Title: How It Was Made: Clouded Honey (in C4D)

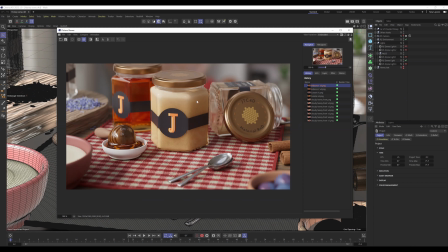0:02 Hello, I thought I'd do a little show and tell of this little clouded honey material that I'd made.
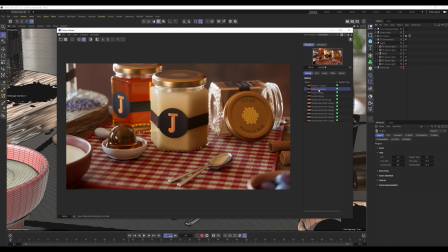0:09 So this is just something I've been working on in my spare time,
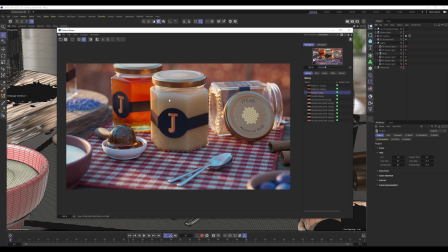0:13 just trying to create a clouded honey material, which I found to be more challenging than I originally anticipated. I thought it'd just be straightforward, straightforward as just putting on subsurface scattering and calling it a day. However, I did encounter some issues with getting it to integrate with the
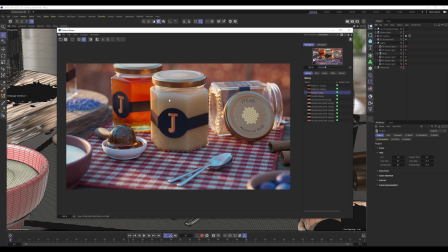0:33 glass jar properly and countering the issues of having it in the glass jar, because the glass jar started casting shadows on the material and I couldn't just get rid of the shadows from the glass,
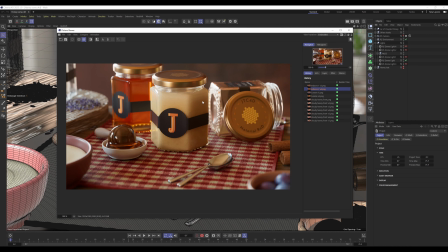0:44 because otherwise it'd end up looking like there was just a floating
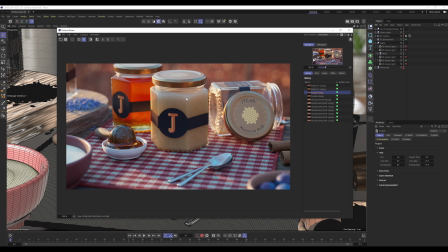0:51 blob of honey covered with some weird thin plastic film, which obviously didn't look right. So yeah, I had to make some cheated adjustments in the material to compensate for that. Also means that the clouded honey doesn't, or this material for the clouded honey doesn't work outside of this glass jar,
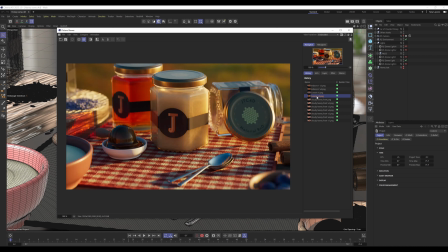1:09 so I end up having to create a separate material for that, which might showcase towards the end of this video.
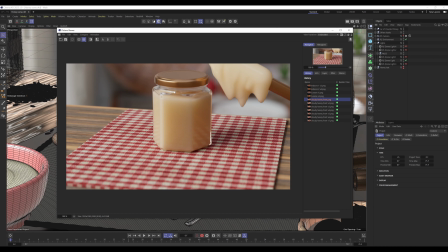1:15 But yeah, this is where I started. Excuse the poor depth of field, for some reason the focus shifted when I started doing these experiments. And yeah, this was my first attempt and it clearly didn't look like honey. This object here did not help at all.
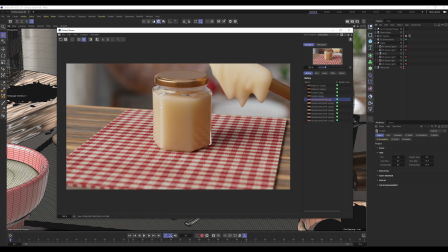1:32 The lighting isn't very flattering, however I did do tests with the light at the front and the back just to see how it upheld in both lighting scenarios. And from the back view, it didn't look too bad in most of the experiments, but the front view always just didn't seem to look right. It started looking
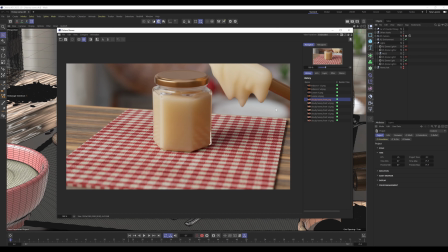1:52 less like an apple sauce kind of thing, ended up going more kind of custardy. Then it started going quite nuclear, but for some reason I thought, yeah, I'm getting closer to something here. Not sure if I was really. The main issue I was having was that I was convinced that
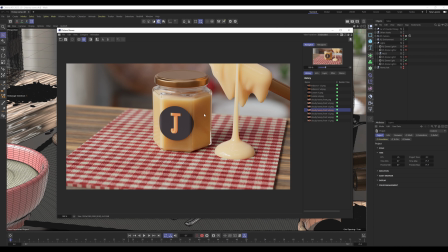2:13 the parameters that I was changing were the ones that I needed to change in order to achieve the look that I was after. And in the end, I realised it wasn't really working for me and ended up with something, well, I ended up with this. And I thought, this looks promising.
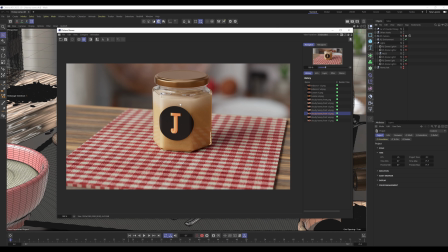2:29 I was getting the right kinds of colours and tones that I was after. And I was getting this crystallising honey look, which I liked. Although I didn't like this sharp edge and this fold here, because I thought, it looks like it's meant to be a fresh jar of honey, except it's not been filled up properly.
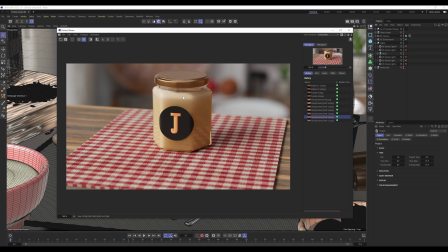2:46 So just filled it up a bit more. I thought, yeah, this is close to what I'm after. Though I thought this was a bit too dense. It looked like the honey was a little bit too thick. So I just softened it up a little bit further and came up with this.
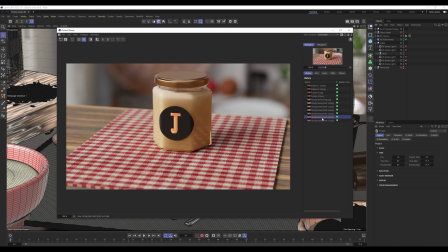3:02 However, I guess these would be down to preference really, because I do kind of like this one, but in the end I preferred this one. It's also easier to pick out the noise, because it's with the shading of it being much lighter, you can pick out the details in the noise much easier in this lighter version,
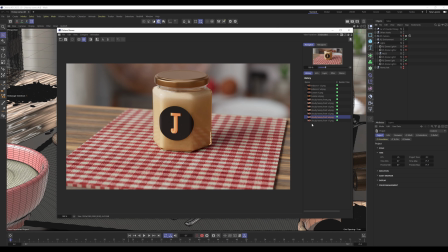3:20 whereas in the darker one it's not as easy to pick out those little bits of detail.
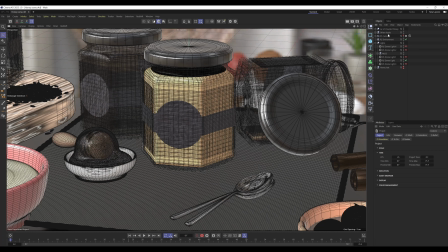3:25 So I'll just go and take this jar of clouded honey, might take the table as well, and oh, I selected it, there we go. I'm going to copy these and then just drop them in their own scene.
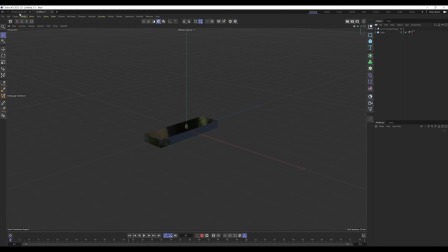3:40 Yeah, let's take those. Oh, I'll take the camera and HDRI as well.
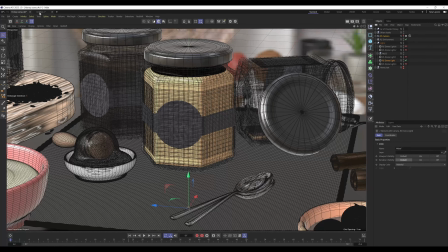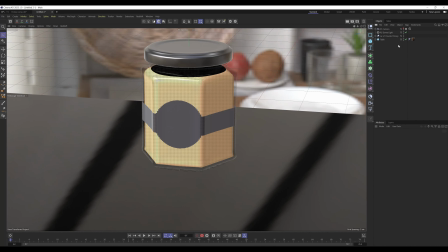3:52 Okay, ooh, that was a bit wild. So yeah, I'll just do a quick render of this just so you can see how it looks, and then I'll get back to you, just because OBS Studio
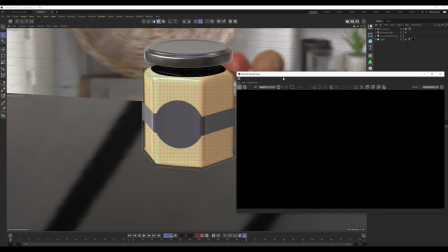4:05 significantly increases the render times when you try and render at the same time, so I'll be back in a moment.